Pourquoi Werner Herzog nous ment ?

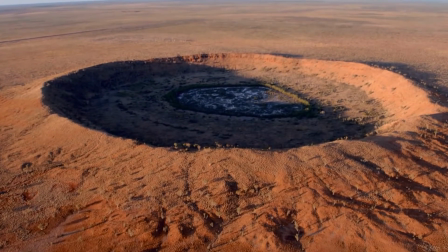(12:18)
Le paysage chez lui, c'est vraiment plus qu'un décor. Il représente souvent le sujet même de son travail.
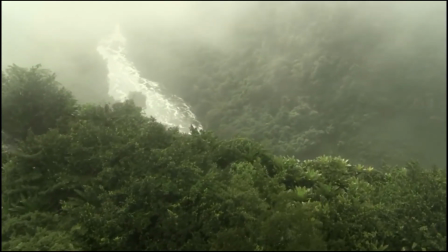(12:24)
Ce ne sont pas des choses qu'il trouve en chemin, mais des objets qu'il crée lui-même dans un but précis.
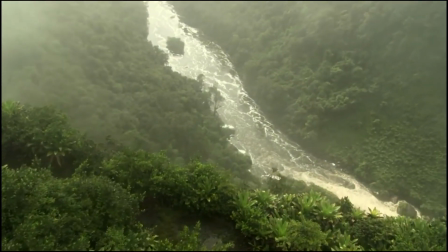(12:29)
Ce n'est pas pour rien qu'il a depuis acquis le surnom de Director of Landscape. Les paysages dans l'œuvre de Herzog prennent principalement quatre fonctions.
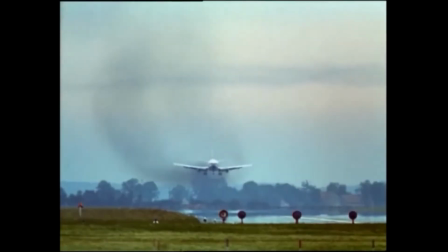(12:39)
Premièrement, ils peuvent évoquer la trance. C'est par exemple le cas dans Fata Morgana.
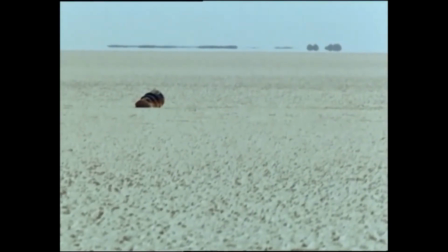(12:44)
Ici, Herzog se sert du paysage pour attirer notre attention sur l'action même de regarder.
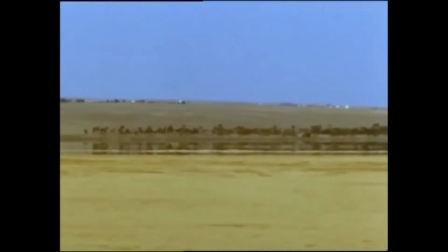(12:49)
Il assemble alors plusieurs plans qui ne semblent pas avoir de lien direct, dans l'unique but d'emmener la séquence plus loin,
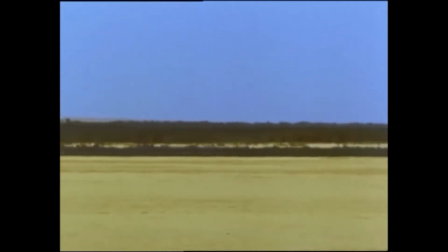(12:55)
et créer sans réelles interprétations précises un moment de disparition qui devient un spectacle cinématographique.
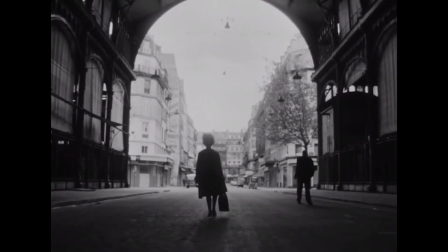(13:03)
Dans son opposition perpétuelle avec le cinéma vérité, Herzog se sert aussi parfois de ses propres paysages pour parodier les leurs.
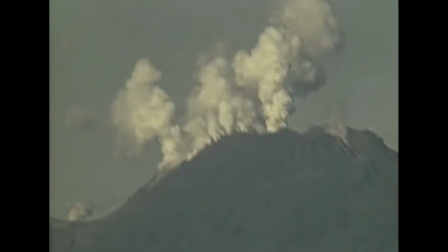(13:11)
L'exemple le plus probant, c'est son moyen métrage La Soufrière,
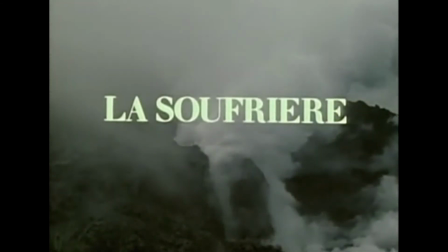(13:15)
dans lequel il part en Guadeloupe documenter l'inévitable éruption d'un volcan qui n'arrivera jamais.
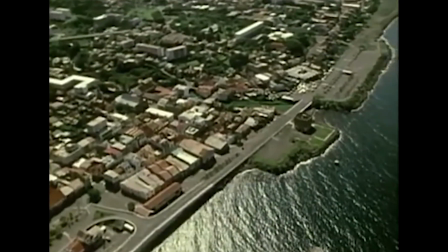(13:21)
Il utilise alors ici les paysages et leur relation avec Savoie et d'autres paysages pour créer l'illusion de l'inévitabilité du chaos à venir.
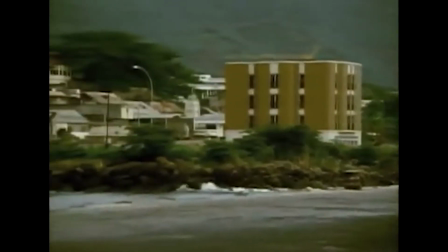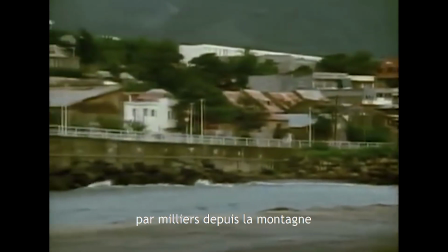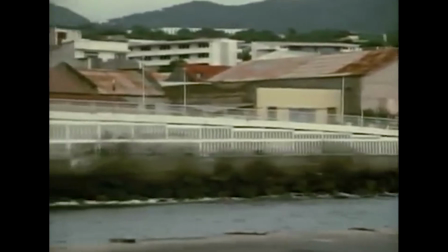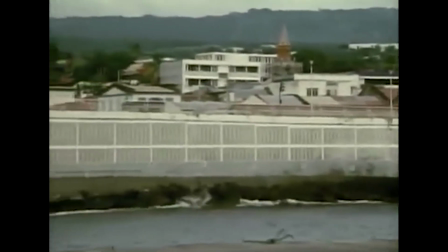(13:47)
Il cherche ici à montrer, en épaississant le trait au plus possible, l'impasse que représente le présupposé d'enregistrement.
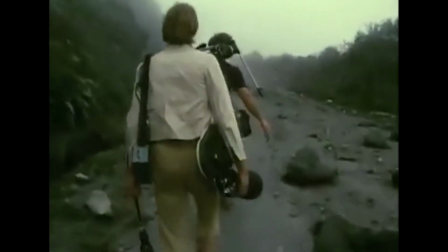(13:55)
Que la passivité face aux événements ne crée pas forcément le réel.
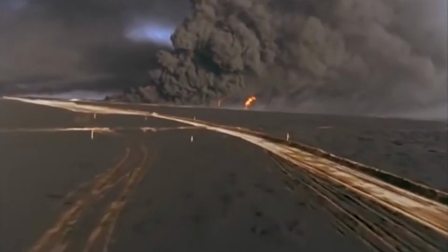(14:01)
En allant filmer des puits de pétrole en feu au Koweït dans le son des ténèbres, il cherche à nous montrer ce qui est pour lui le requiem de la planète.
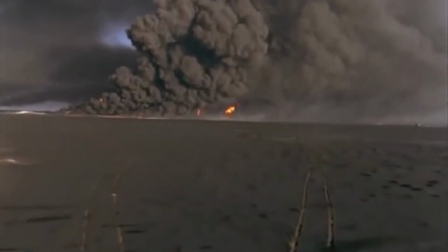(14:10)
Les mers de pétrole et les incendies deviennent les principaux témoins de la destruction de l'environnement par l'homme.
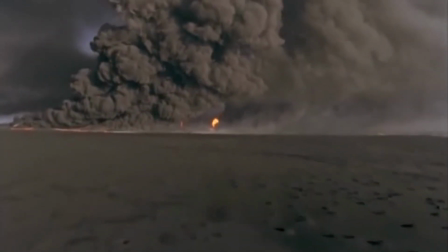(14:16)
Cependant, ce film ne fut pas forcément bien reçu. L'esthétisation d'images de souffrance est toujours quelque chose de délicat.
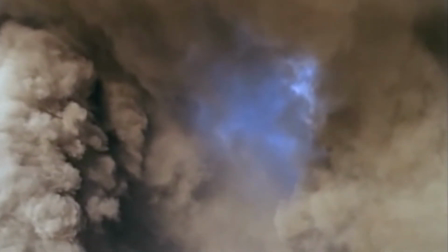(14:23)
Les images photographiques peuvent en effet être perçues comme utilisant le sujet pour sa propre existence.
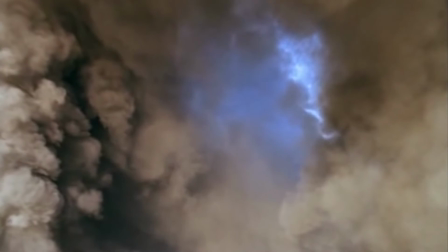(14:29)
Et dans ce cas précis,
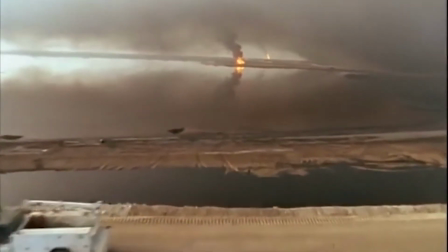(14:31)
une partie des spectateurs se sont indignés face aux réalisateurs qui filment sans sembler porter une réelle assistance aux événements qu'il a devant les yeux.
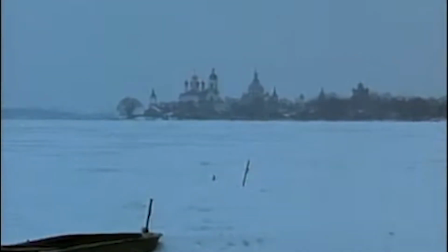(14:42)
Finalement, le paysage dans l'œuvre de Herzog sert d'allégorie.
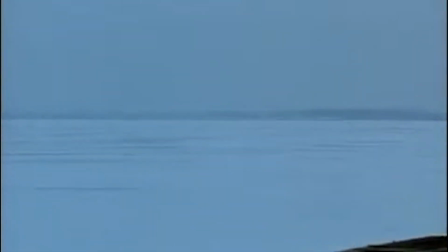(14:46)
Ce type de métaphore est principalement présente dans ces films centrés sur la religion, et plus particulièrement sur le pèlerinage.
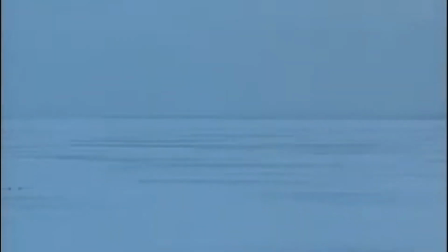(14:53)
Le paysage sert alors de points de jonction entre le monde matériel et immatériel, entre le paysage et un paysage intérieur. Ce dernier point nous mène vers l'une des plus grandes obsessions de Herzog, comment représenter l'invisible et la croyance religieuse.
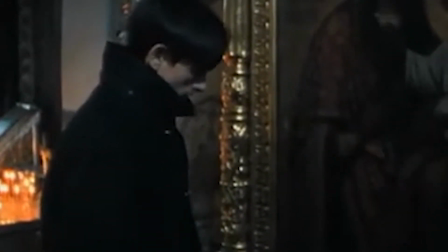(15:09)
Car malgré le fait qu'on ne sache que très peu de choses sur les croyances de ce cher Werner,
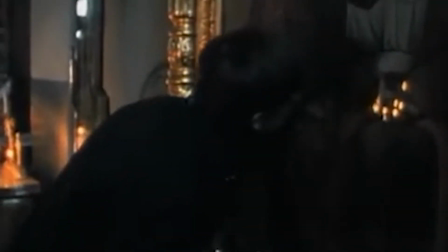(15:13)
il est peu de choses de dire que la religion, la spiritualité et les rituels sont des thèmes qui traversent entièrement son œuvre,
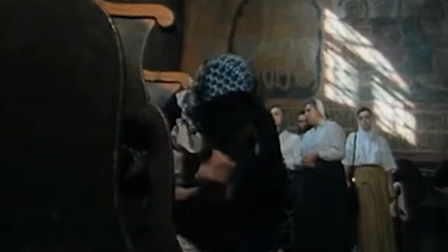(15:20)
même s'il est difficile de les considérer comme des films religieux. Ce qui le montre le plus, c'est l'attachement de Herzog à la notion de pèlerinage.
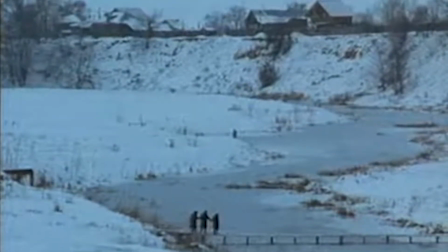(15:28)
Et après tout ce qu'on vient de dire, cela semble évident. Le pèlerinage est une approche physique de la croyance. C'est une ritualisation du corps en mouvement à travers l'espace et le temps. La mise en scène d'un corps à travers les paysages.
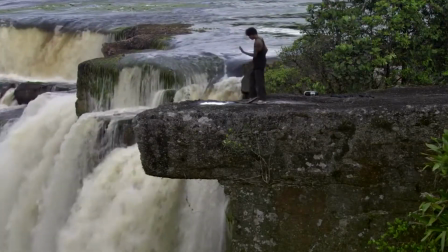(15:42)
Car pour Herzog, la dévotion et le religieux ne peuvent être dissociés de l'invention et du jeu d'acteur.
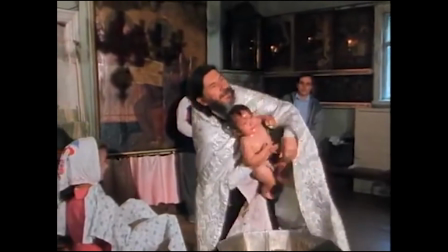(15:49)
On peut voir dans le rapport d'Herzog à la stylisation un moyen de se rapprocher de la théâtralité du religieux.
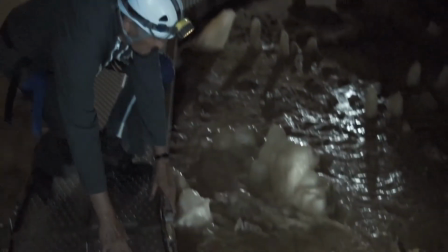(15:56)
Mais cette démarche peut parfois le mener à transgresser certaines règles les plus importantes du documentaire, dont l'utilisation d'acteurs.
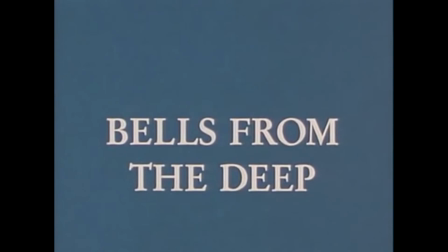(16:04)
C'est notamment le cas dans Banes from the Deep. Dans ce documentaire tourné en Russie, il suit des pèlerins jusqu'à un lac.
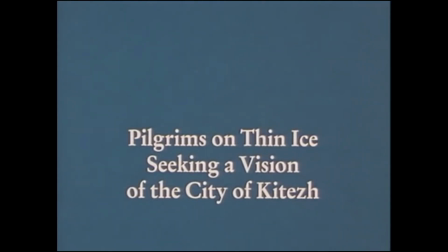(16:11)
Cependant, une fois l'hiver arrivé et le lac gelé, tous avaient disparu. Voulant absolument filmer des personnes marchant sur celui-ci,
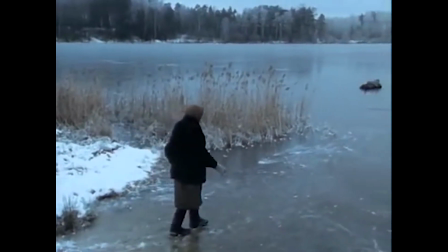(16:19)
il embauche trois personnes dans le bar le plus proche, les mène sur le lac, leur donne des indications et les fait passer pour des pèlerins.